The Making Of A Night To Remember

The Titanic took 2 hours and 40 minutes to sink, and during the film,
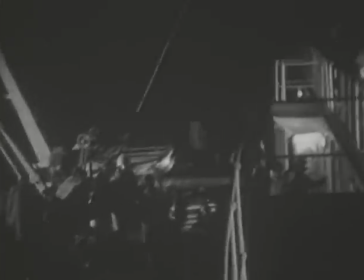37:32 great care had to be taken to see that the angle of the ship remained in perfect continuity,
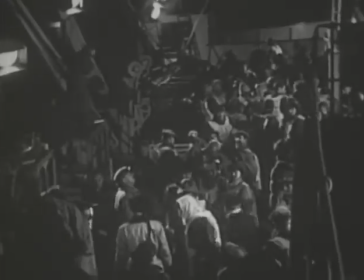37:40 gradually becoming steeper throughout the picture. Outside, the ship begins its slow sinking by the bows.
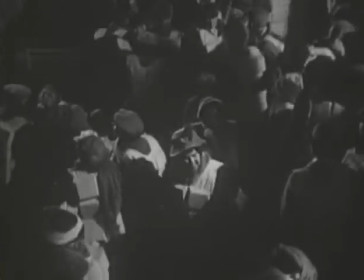37:48 Mrs. Brown pushes her way through the throng.
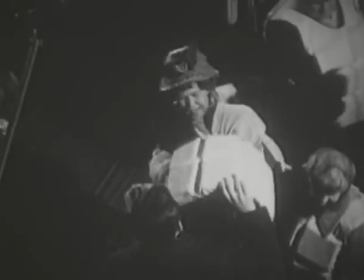37:54 Here, we're intercutting between scenes on the huge exterior angled set and scenes filmed in the studio's water tank.
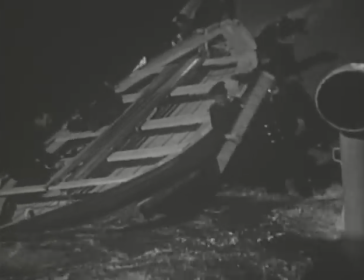38:03 The collapsible lifeboat is launched.
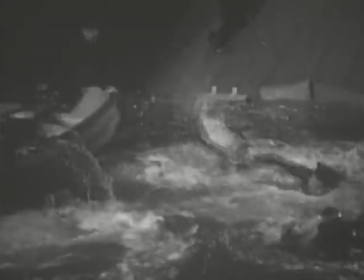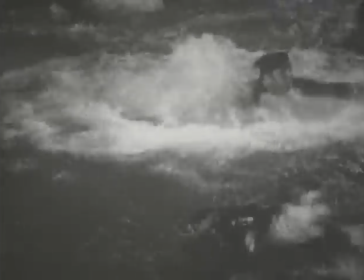38:14 People start jumping over the side.
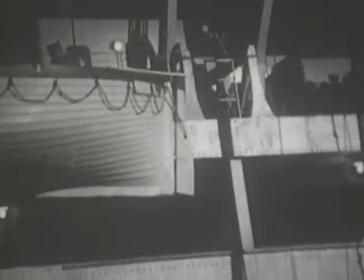38:16 Their fall is broken by piles of cardboard cartons arranged above the concrete base on which the ship is built.
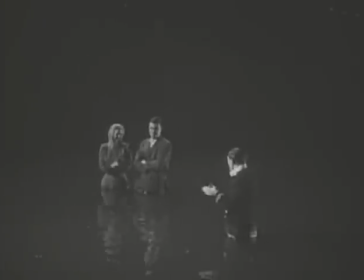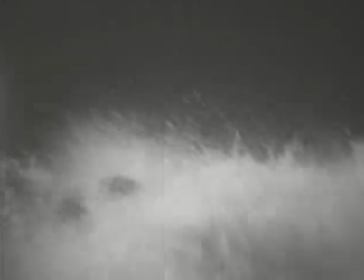38:29 The huge funnel crashes and kills the young lovers.
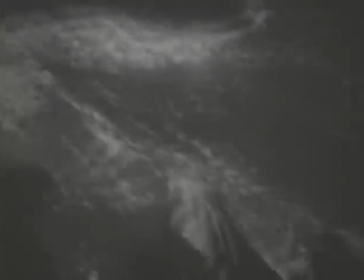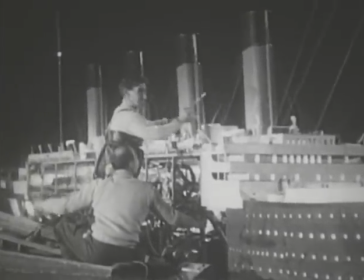38:41 Special effects put finishing touches on the Titanic model.
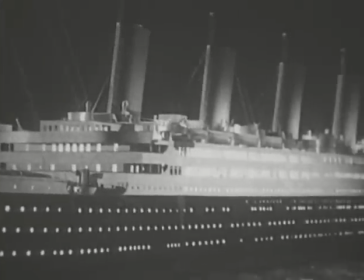38:49 For continuity, the use of the port side of the real ship, the Asturias,
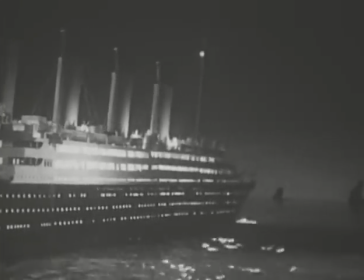38:54 linked with the use of only one side of the large exterior angled set.
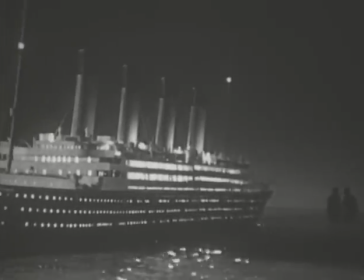38:58 And here with the use of the Titanic model, which also was only filmed from the port side.
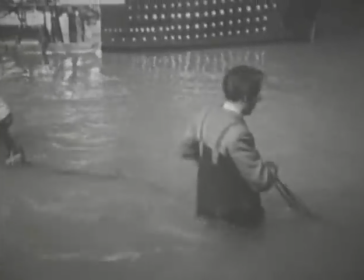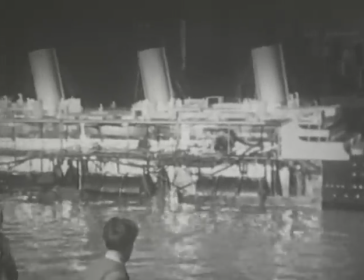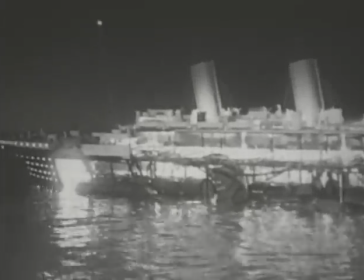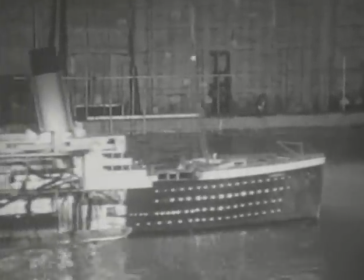39:22 You see, you're running very high-speed cameras at this stage, and you're only wanting a few feet.
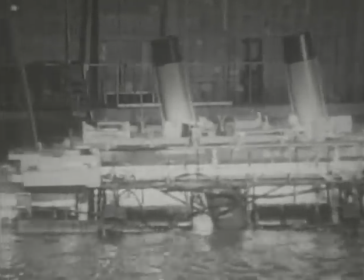39:28 So that the fellow who's pulling the cord has to pull it quite quickly.
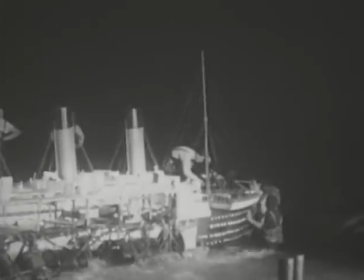39:35 I mean, what you're seeing in the model shots is warts and all.
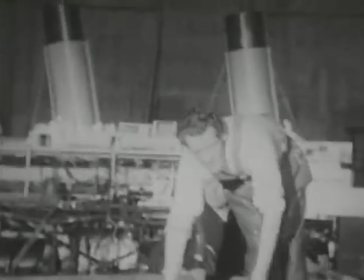39:39 I mean, the men have to go into the water to straighten the lines out. It's a very complicated thing.
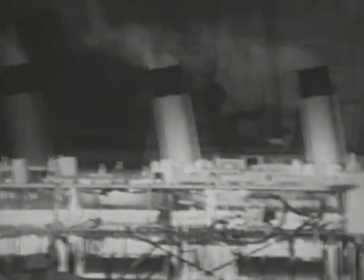39:44 But at the end of the day, you're only using what is correct.
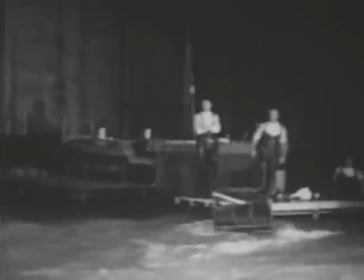39:50 And if they didn't get it, they'd keep on going till they got it.
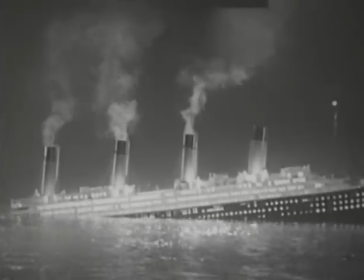39:54 And this is where the producer is tearing his hair because, you know, one could, if you're looking for perfection,
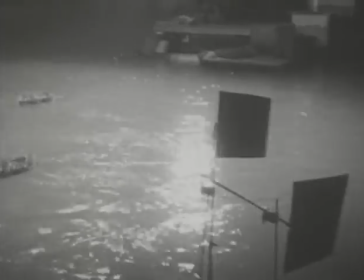40:03 you know, you can overshoot enormously.
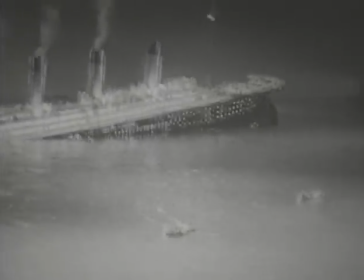40:09 Everything is accurate to scale, and miniature passengers and crew row away from the ship in electrically operated lifeboats.
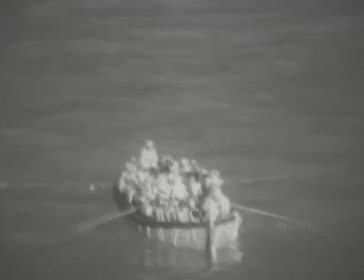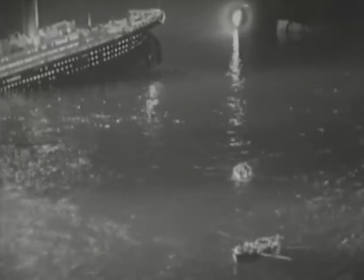40:24 Well, the problem with using water goes back to early apothecaries, because a drop,
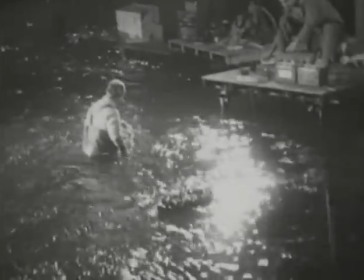40:32 you got your medicines in drops, because a drop maintains its size.
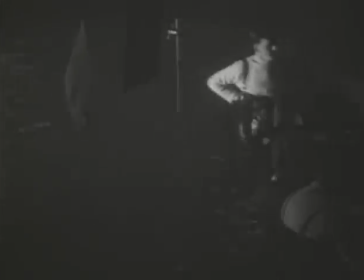40:39 And therefore, if you had a very small model, a drop of water would be the size of a football.
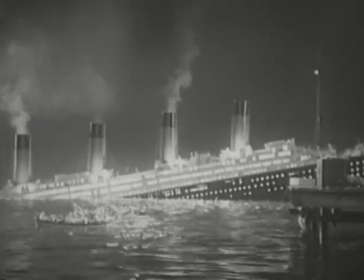40:44 So the bigger your model, the more realistic it is. And then we speed up the camera to slow down the motion.
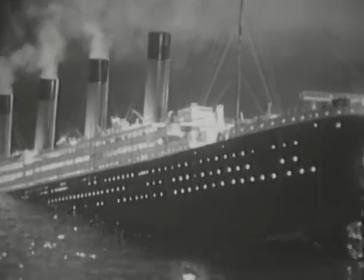40:53 And I think this is very effectively done in the model shots.
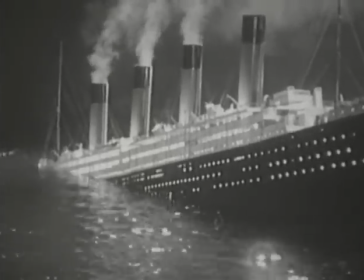40:59 We have different sizes for different situations.
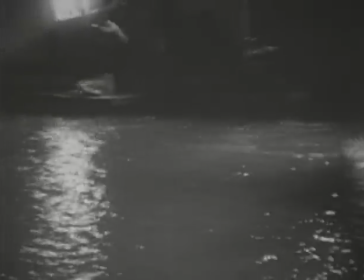41:02 But the model you see sinking is about, I suppose, 35 feet long, something like that.
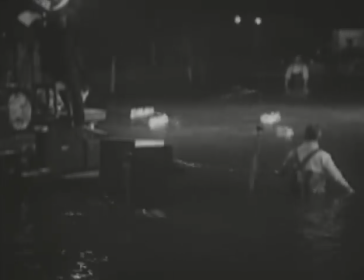41:10 In one case, you see the man actually cleaning the
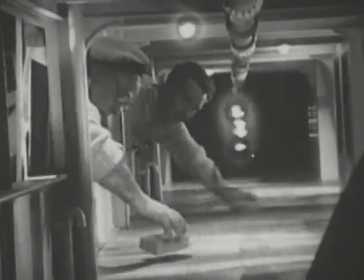41:19 companionway, the deck, when the water's coming in. A model that size would have been very, very big indeed.
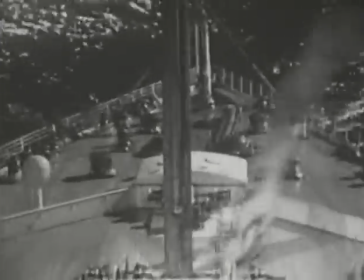41:25 And the bow model would have been big.
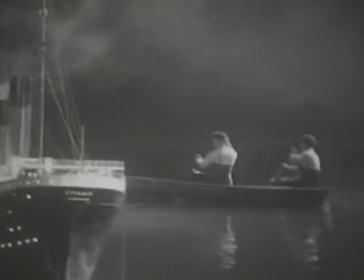41:28 The model was over twice as long as the water tank was deep, so it had been constructed in sections.